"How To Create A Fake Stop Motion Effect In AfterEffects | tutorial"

What's up guys? In this week's video we are going to create a fake paper cutout stop-motion effect inside of After Effects so that you can save some time actually cutting out those pieces of paper and you know photographing it. Well anyway it will look something like this.
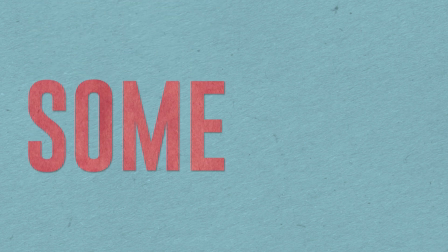In this tutorial I'm only going to show you how to set things up because it's mostly just repeating the same process and adding different shapes or text or that kind of stuff.
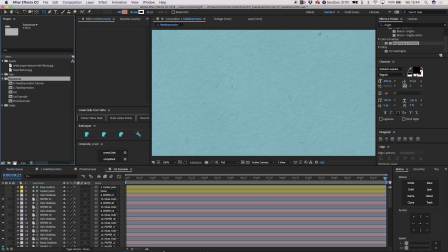So, yeah, let's get going! Create a new composition and drag in a paper texture.
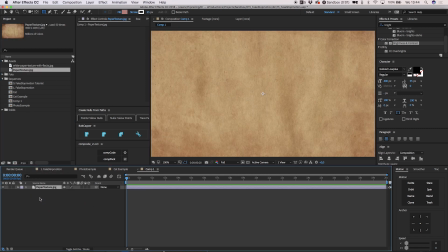This paper texture will be the basis of the effect. And in order to show you guys what's actually happening, I'll add a mask to it.
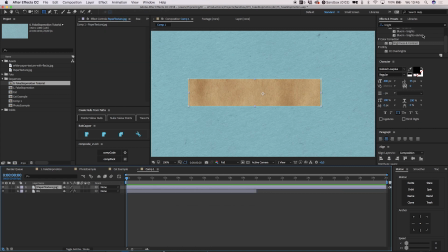Add hue and saturation in order to colorize the texture. Now, you can also use tint or whatever effect you like, but in this case, I prefer to use hue and saturation. If the texture is really white, it doesn't really work, so you could better use tint.
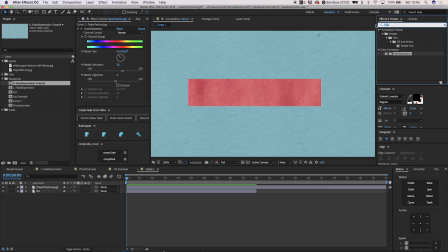The next effect we are going to add is brightness and contrast. Why do we need this effect? We are going to replicate the inconsistent lighting of every photo taken in a stop-motion. We generally just want to randomize the settings automatically to create a different exposure from time to time.
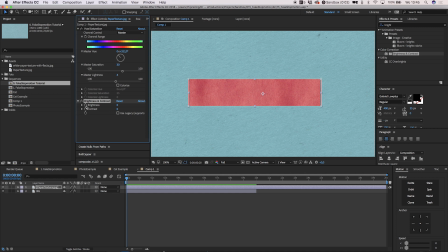We do that through the use of an expression. Alt-click on the stopwatch and type wiggle What this expression does is randomly wiggle the variable 15 times a second with an offset of 1.
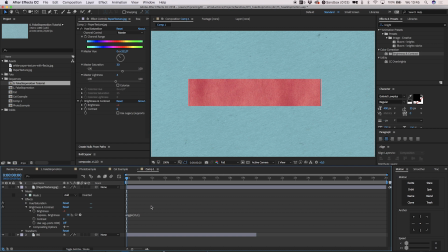So the first one is the frequency it happens and the second one is the amount. We do the same for the contrast. Alt click on the stopwatch and type wiggle 15,2 and now close it off. Next up is the randomization of the position and rotation in order to simulate the imperfections.
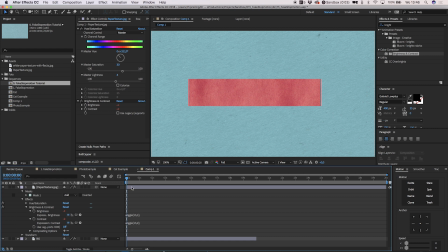Open the variables by selecting the layer, then press P on the keyboard, then press Enroll Shift and press R. We also add a wiggle to these two. Alt-click on the stopwatch and type in wiggle open parentheses 4,1 and close it all off.
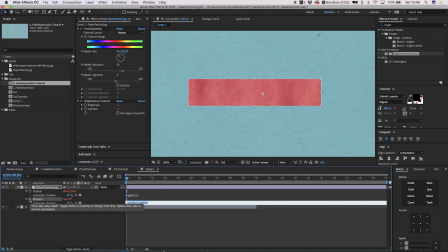And for the rotation, alt click on the stopwatch and type in wiggle open parenthesis 9 comma 2 and close it off. Now keep in mind that these values are up to your own taste. I was experimenting with it and came to this conclusion. You might like something else, so be sure to experiment for yourself and see if you can find something better.
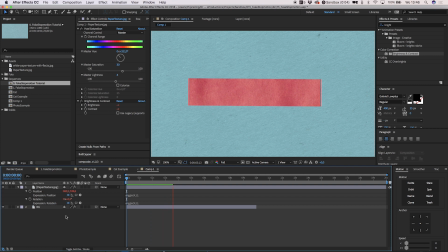With that said, I also noticed that the bigger the text, the smaller the number. So yeah, keep that in mind. Okay, great. Next up is the shadow. The pieces of paper are on top of each other, thus it should have a little bit of a drop shadow.
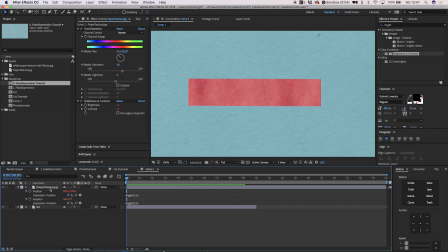Instead of adding the effect, we add a layer style. Right click on the layer, go to layer styles and then drop shadow. Let us first tweak the variables a bit. Let's drop the opacity to about 40, the angle to 120, distance to 3 and the size to about 5 or 6.
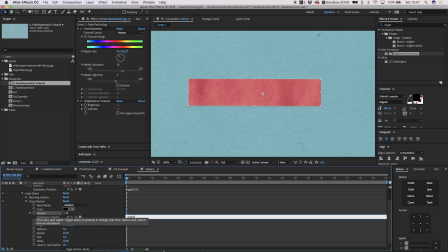Now alt click on the stopwatch for the opacity and type in wiggle open parentheses 4 comma 5 and close it off.
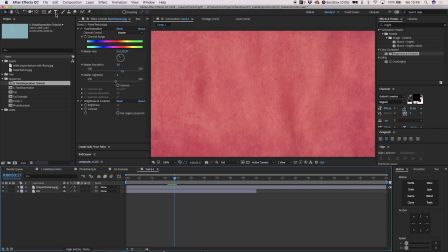With that all set up it's time to add some text.
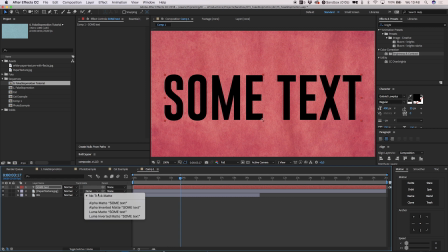Make sure it's above the paper texture and set the texture to an alpha matte.
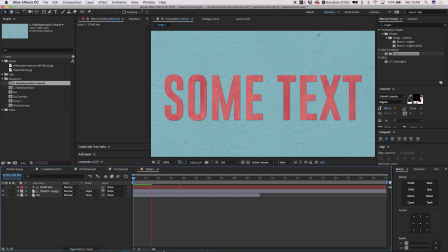If we play it back nothing really happens not until we parent the text to the texture. Now we've got something going on but the movement is too uniform for my taste. In order to randomize the letters we add a text animation. Drop down the text layer and in the animation tab select position.
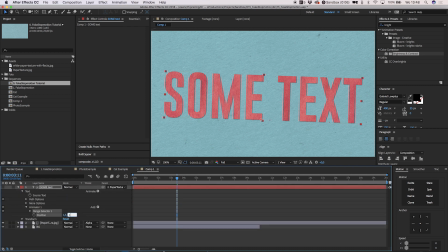Change the values to 1.5 in both directions. This basically moves over all the letters by 1.5 pixels in each dimension. Open up the range slider and the events tab.